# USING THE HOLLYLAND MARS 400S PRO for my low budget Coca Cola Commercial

I'm currently doing research and learning as much as I can about filmmaking, and thank goodness I have Skillshare to help me find tailor-made classes easily. If you don't know about Skillshare, let me tell you what they are all about.
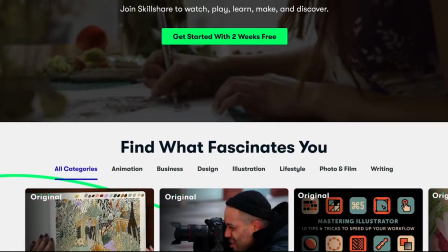9:07 Skillshare is an online learning community with thousands of inspiring classes for creatives and creators like us.
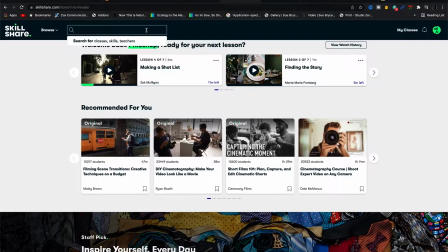9:13 For example, before planning this short commercial that you're about to see,
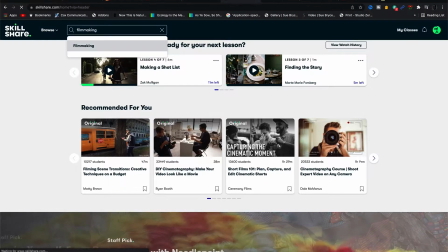9:17 I created a short list and shared with my friend Ellie, who was going to shoot the project with me.
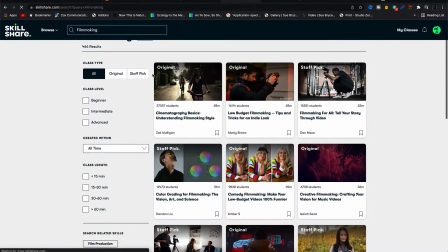9:23 I learned all about short lists through Skillshare in a class called Cinematography Basics,
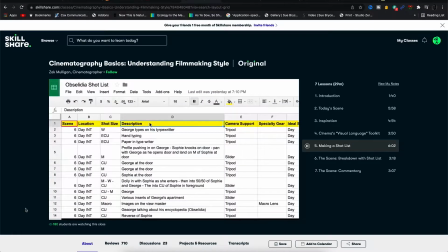9:29 Understanding Filmmaking Style by Zach Mulligan. It is a 29-minute class, but I really got to understand the importance of having or using a short list,
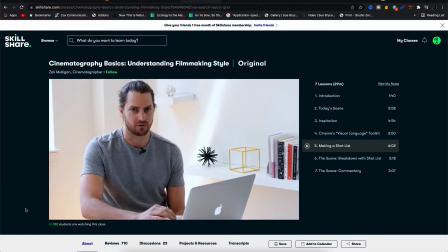9:39 and it's really impacted the way this project turned out.
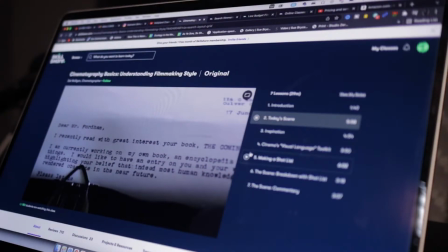9:43 To be honest, I now feel having a short list is a cheat code to producing a successful film project of any scale.
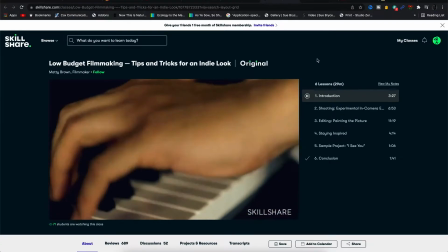9:51 Sometimes when you look at Hollywood or big agencies and their big productions, from equipment to budget,
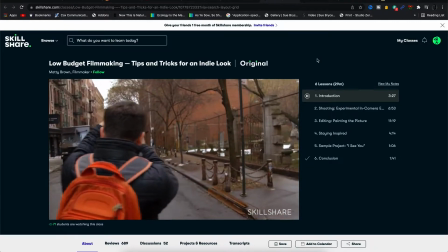9:57 it can be very daunting, or you just might feel you cannot produce great work as a solo or indie filmmaker.
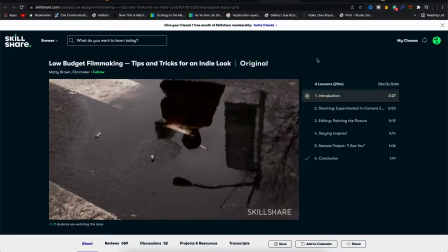10:05 But what really inspired me the most to take on this project was a class called Low Budget Filmmaking,
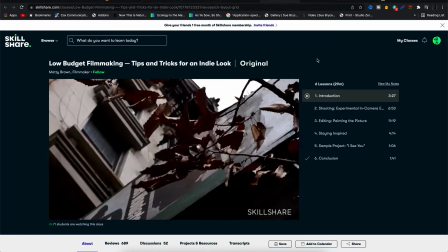10:10 Tips and Tricks for an Indie Look by Matty Brown. And he says the most important thing is to just go out and create.
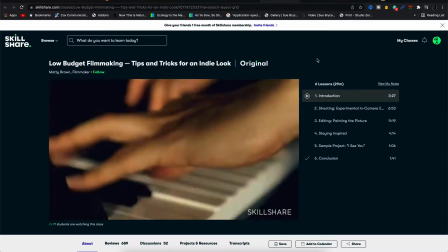10:18 That is how you will learn about filming and editing. It's all about how all these different layers create a single emotion through the story.
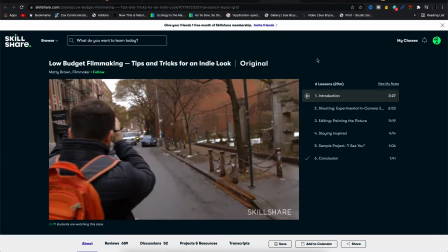10:27 Interesting enough, he does not even care about the equipment and lens that he uses or even the camera settings.
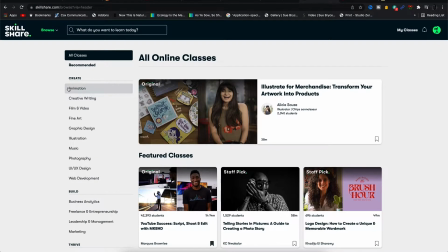10:33 There are so many inspiring classes and so many different topics on Skillshare that I believe no matter what your field is, whether graphic design, music, creative writing, or you want classes on marketing, which every creative needs by the way,
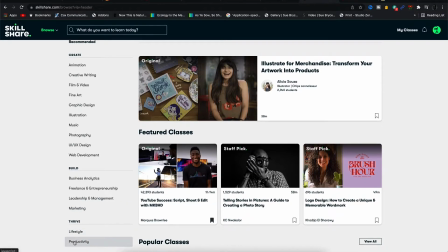10:48 or even productivity, trust me, there is a class for you.
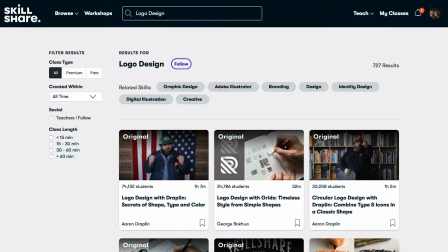10:52 Skillshare understands that you want to learn, so there are absolutely no ads on the platform,
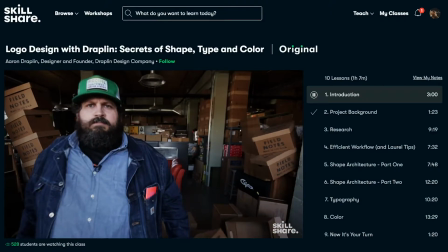10:58 and this allows you to stay focused and follow wherever your creativity takes you.
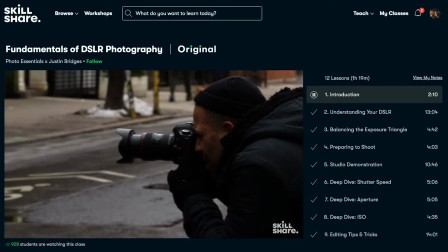11:03 So honestly, my friends, if you are interested in joining Skillshare and becoming a member, then head on into my description box and use my special link,
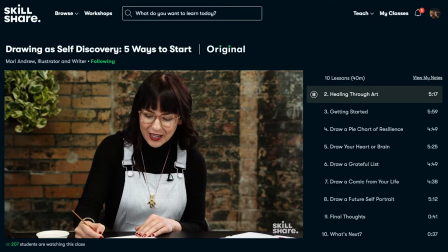11:11 because the first 1,000 of you who click on the link get an amazing 1-month free trial of Skillshare,
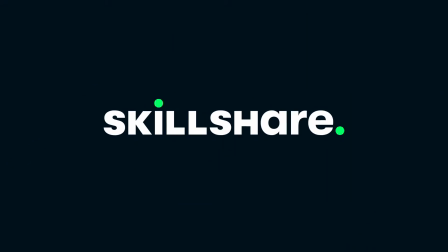11:18 and after that, it is super cheap to maintain the premium membership. Thank you Skillshare for making this possible.
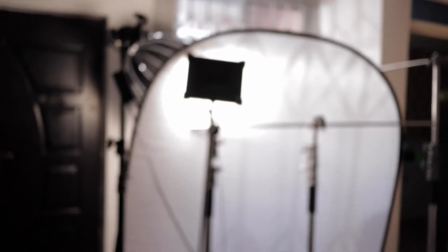11:24 It looks like a mess from this angle,
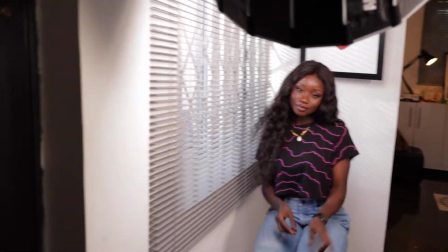11:28 but everything is making sense when you see it through the view.
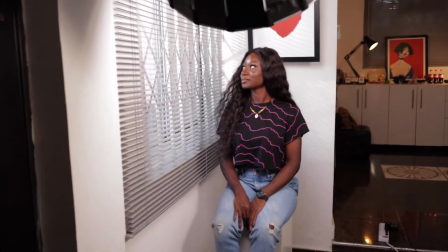11:34 So we have how many lights going on? 3 lights. We have 1 light coming out from here.
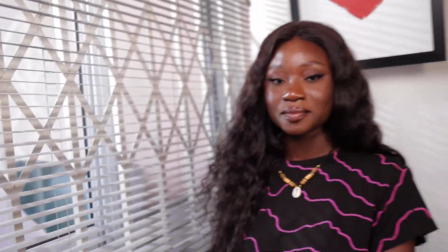11:39 That is the Aperture 300D. I don't know if you can see it, that's it right there. That is creating all these, you know, textured lines that I absolutely love.
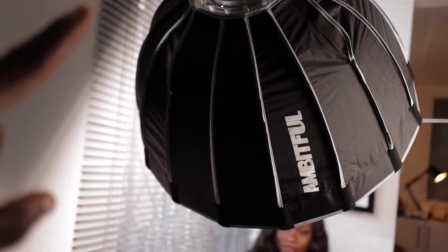11:48 And then we are filling her face with the Ambitful FL80 RGB light.
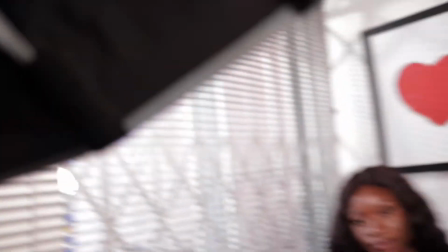11:53 Currently it's just on a white light. And we have the Ambitful
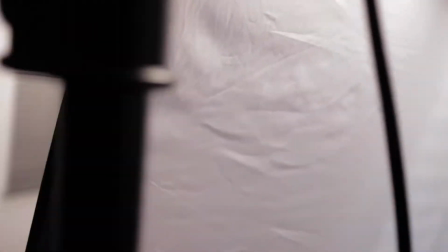11:59 LED 60C going through the screen just to, you know, open up any shadows and make the image look soft.
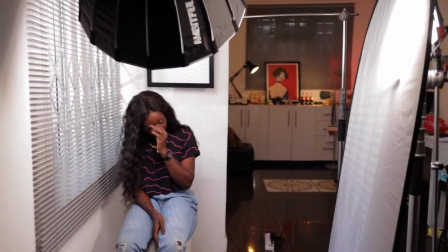12:07 So this is what we're doing right now. And then in the back, it also looks messy, but in a frame, you're not going to see all of that.
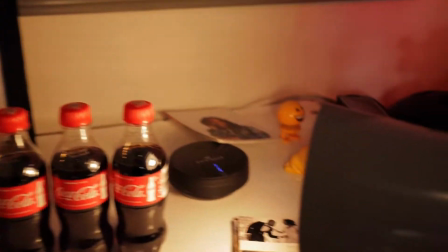12:15 But the interesting thing going on here is we just added this lamp, you know, just to add a little bit of light onto the Coke bottles.
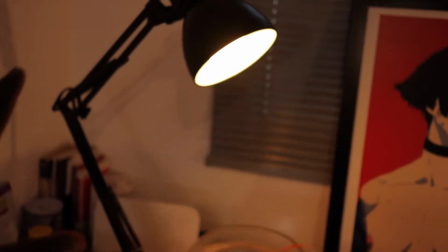12:23 And then we have this light just adding a little bit of interest as a practical light for our backdrop.
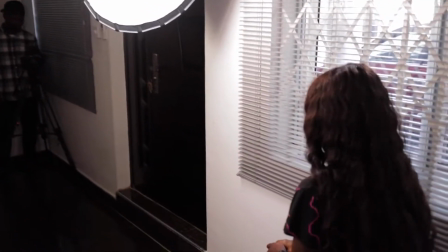12:29 So looking at the set, this is it. This is going to be our first frame. What we're going to do is take the wide shot that I showed you guys.
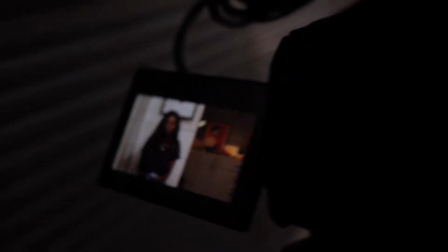12:38 So the wide shot like this, and then we'll just cut to a close-up of her, you know, doing something with her Coke.
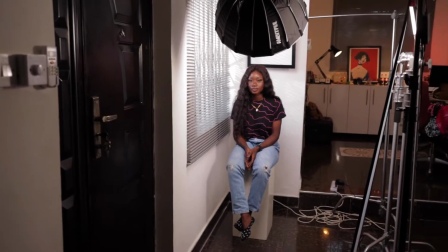12:45 So this is it. We can actually just start shooting, and then we'll move on to the next set.
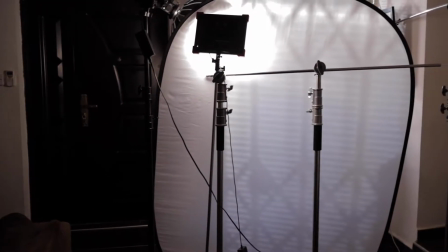12:51 3, 2, 1, action.
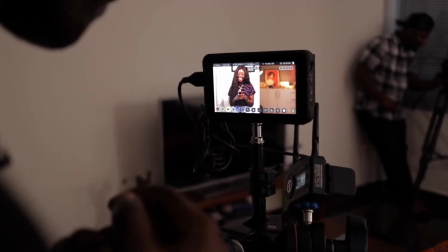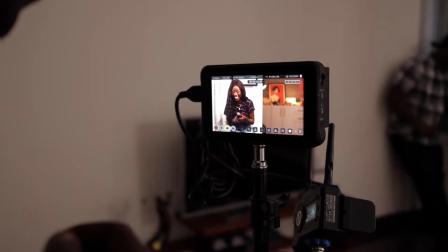13:00 Yeah, that was nice.